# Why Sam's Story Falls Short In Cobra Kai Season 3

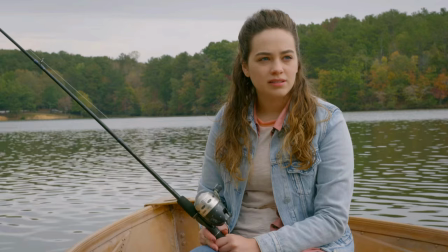(8:16)
It's where Daniel is finally moving towards what he really wants, a more accurate chart for this scene would look like this.
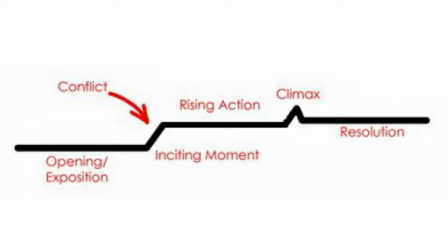(8:23)
It's very flat with only a few small steps up. So even if you like the climax, there was very little rising action or conflict in getting there.
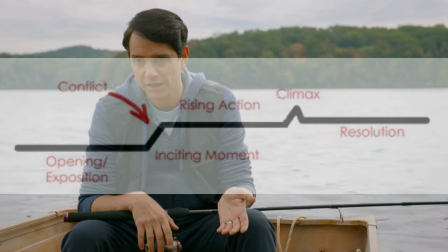(8:33)
As I showed, it wasn't really much. It makes the whole scene flat. So if we jump ahead, we have this scene which suffers from an identity crisis.
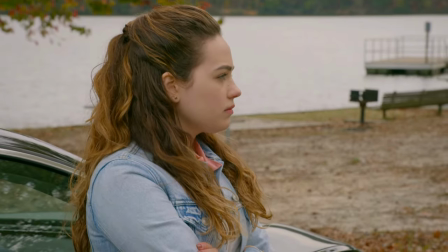(8:42)
What I mean by that is even though it's normal to have multiple scenes come together in a sequence, each individual scene should stand on its own.
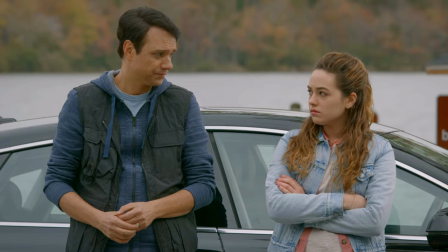(8:51)
This scene really feels like a repeat of the previous scene. In fact, it's like we start all over again with Daniel trying to convince Sam to talk.
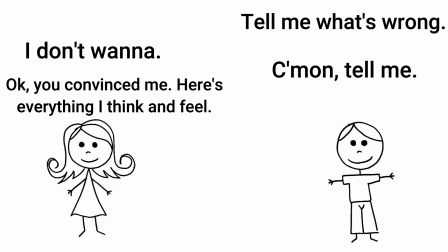(8:59)
Remember this? Let's watch.
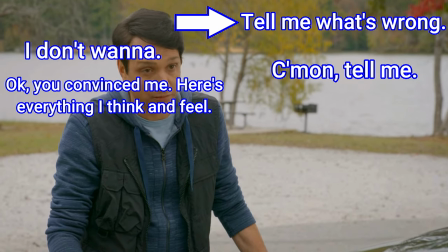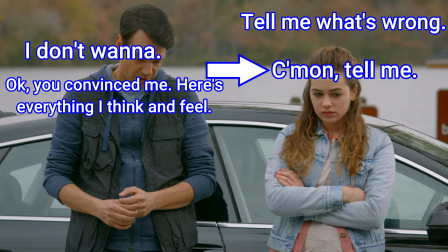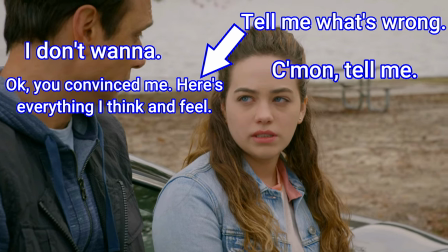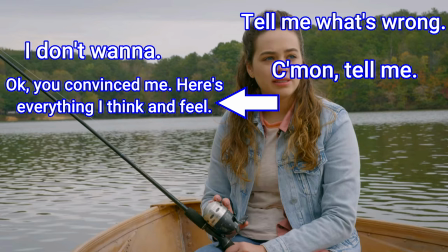(9:20)
Yeah, same thing all over again. And Daniel wins again. Sam opens right up with zero effort.
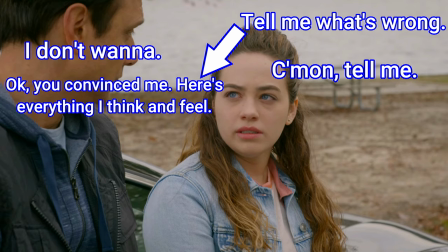(9:27)
I think what would have helped these scenes shine a little more is if Sam gave Daniel more pushback. He really had to work to get her to open up. It's too easy for him.
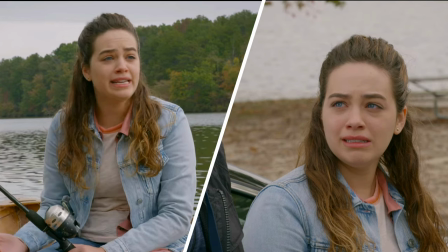(9:38)
The biggest weakness is that the two climactic moments are almost identical to each other, or it feels like it was one longer monologue Watch this.
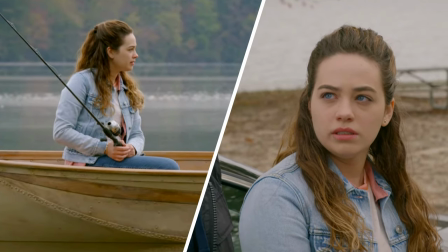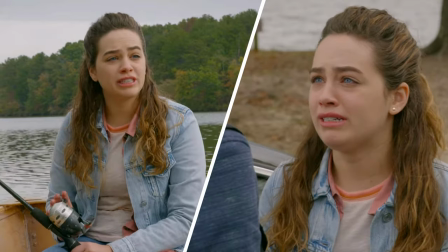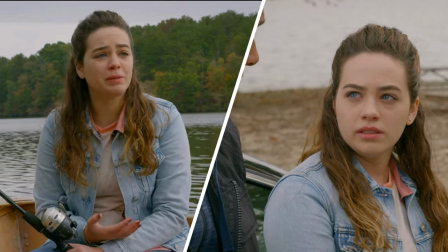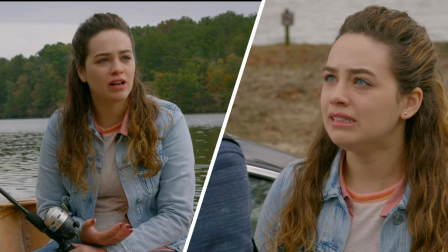(10:08)
Now you can try and dig deep and say that this is something Sam needed to verbalize a few times to get out of her system. and start to recover,
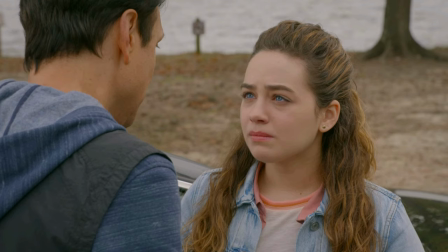(10:16)
and maybe that would be true. Except the fact that these scenes are literally back-to-back, just reeks of bad writing.
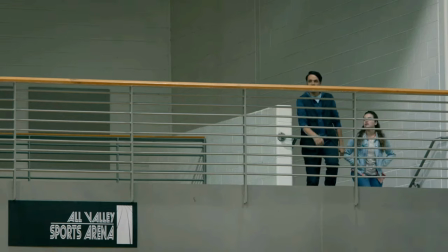(10:23)
Moving on here, you really just see the same problem. The whole scene is just Daniel giving his little speech to Sam.
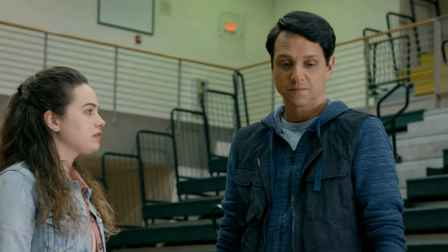(10:30)
What does she want in this scene? I would say she wants to learn how to be better, or not be afraid anymore.
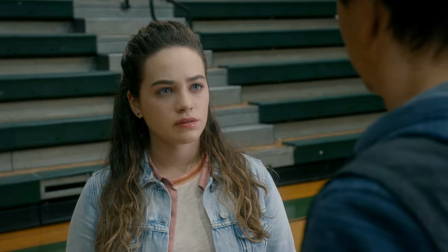(10:36)
So again, there's no conflict, and not even the teenage stubbornness you have in the earlier scenes.
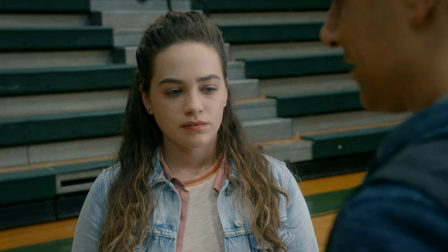(10:42)
Consequently, there's no drama. The scene is very flat. It's just Daniel talking and Sam looking.
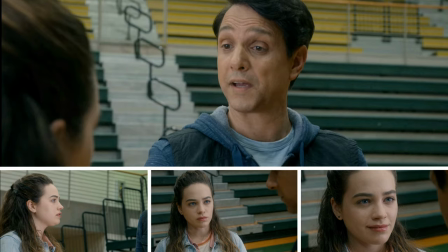(10:48)
This may be a more personal quibble, but I don't like the comparison to Mike Barnes here.
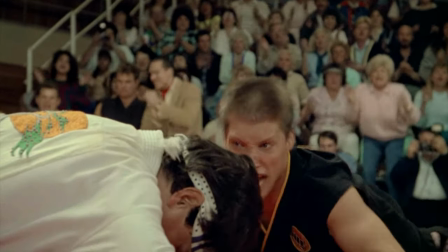(10:53)
I've always felt Sam's fight with Tori was more like Daniel's fight with Chosen.
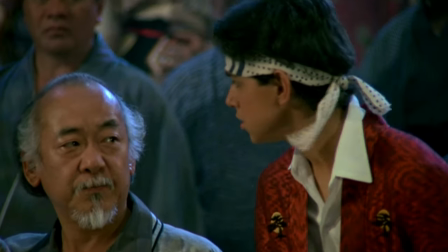(10:58)
Chosen was trying to kill Daniel.
It's not Donovan.
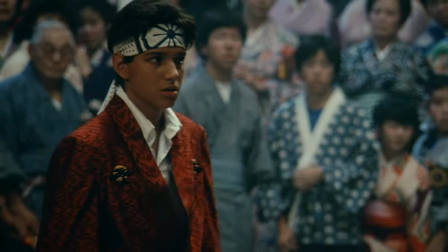(11:04) It's for real. No! We fight the death!
Tori was pretty much trying to do the same with Sam.
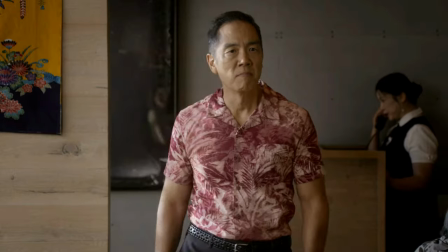(11:10) There are no rules.
Also, considering that Chosen was just in this season, you would think they would go with a lesson from there.
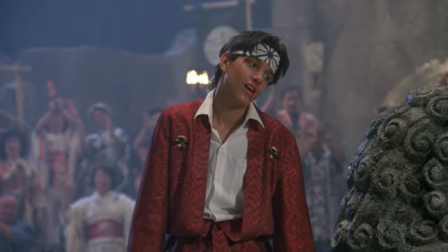(11:18)
Except that didn't happen. Honestly, the reason is probably because the movie skipped over Daniel's recovery from the Chosen fight.
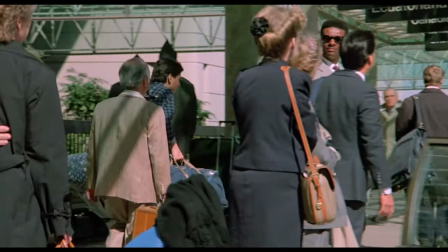(11:25)
Karate Kid 2 ended, and then Daniel shows up at the airport good as new in Karate Kid 3.
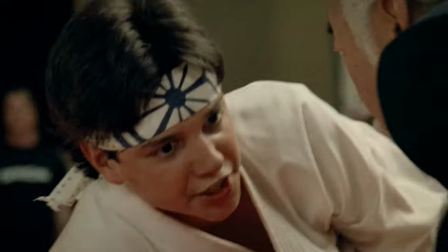(11:31)
So this was a decision to use what they had and bring Mr. Miyagi into it, which I understand but feel like there were better directions to take the scene.
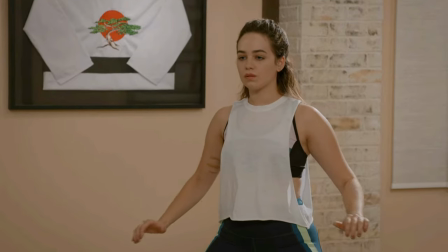(11:39)
While the end scene here does have my favorite line of the season, the scene itself is also pretty straightforward.
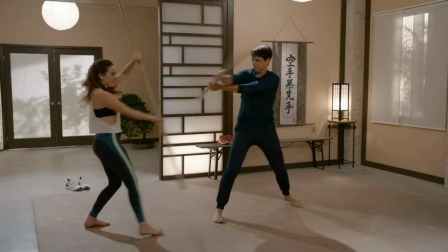(11:46)
Her story ends on a high note, it's like ending on a win for the characters. That makes some sense because the rest of the episode ends on a dark note,
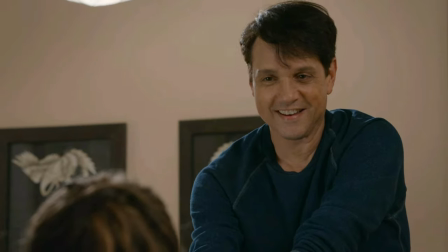(11:54)
but I think wrapping everything up so neatly creates a problem with Sam's story across the back half of the season.
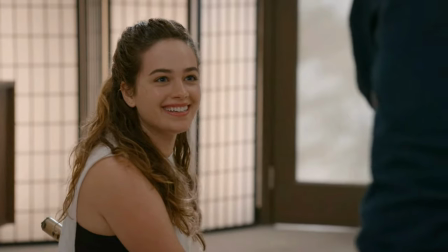(12:02)
This moment here, and then this moment here, take away from the suspense and uncertainty here.
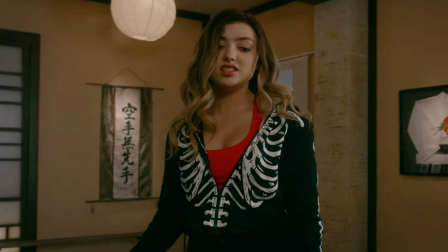(12:09)
You had no doubt Sam would get up because she had already gotten up before. Without going overboard on details,
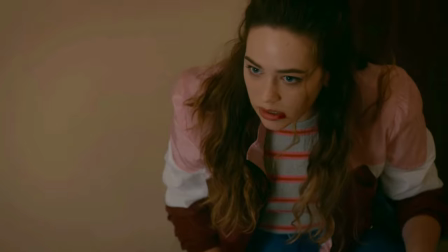(12:15)
I do think they could have concluded the storyline with Sam getting back into karate without the picture-perfect, gif-wrapped-with-a-bow-on-top happy ending.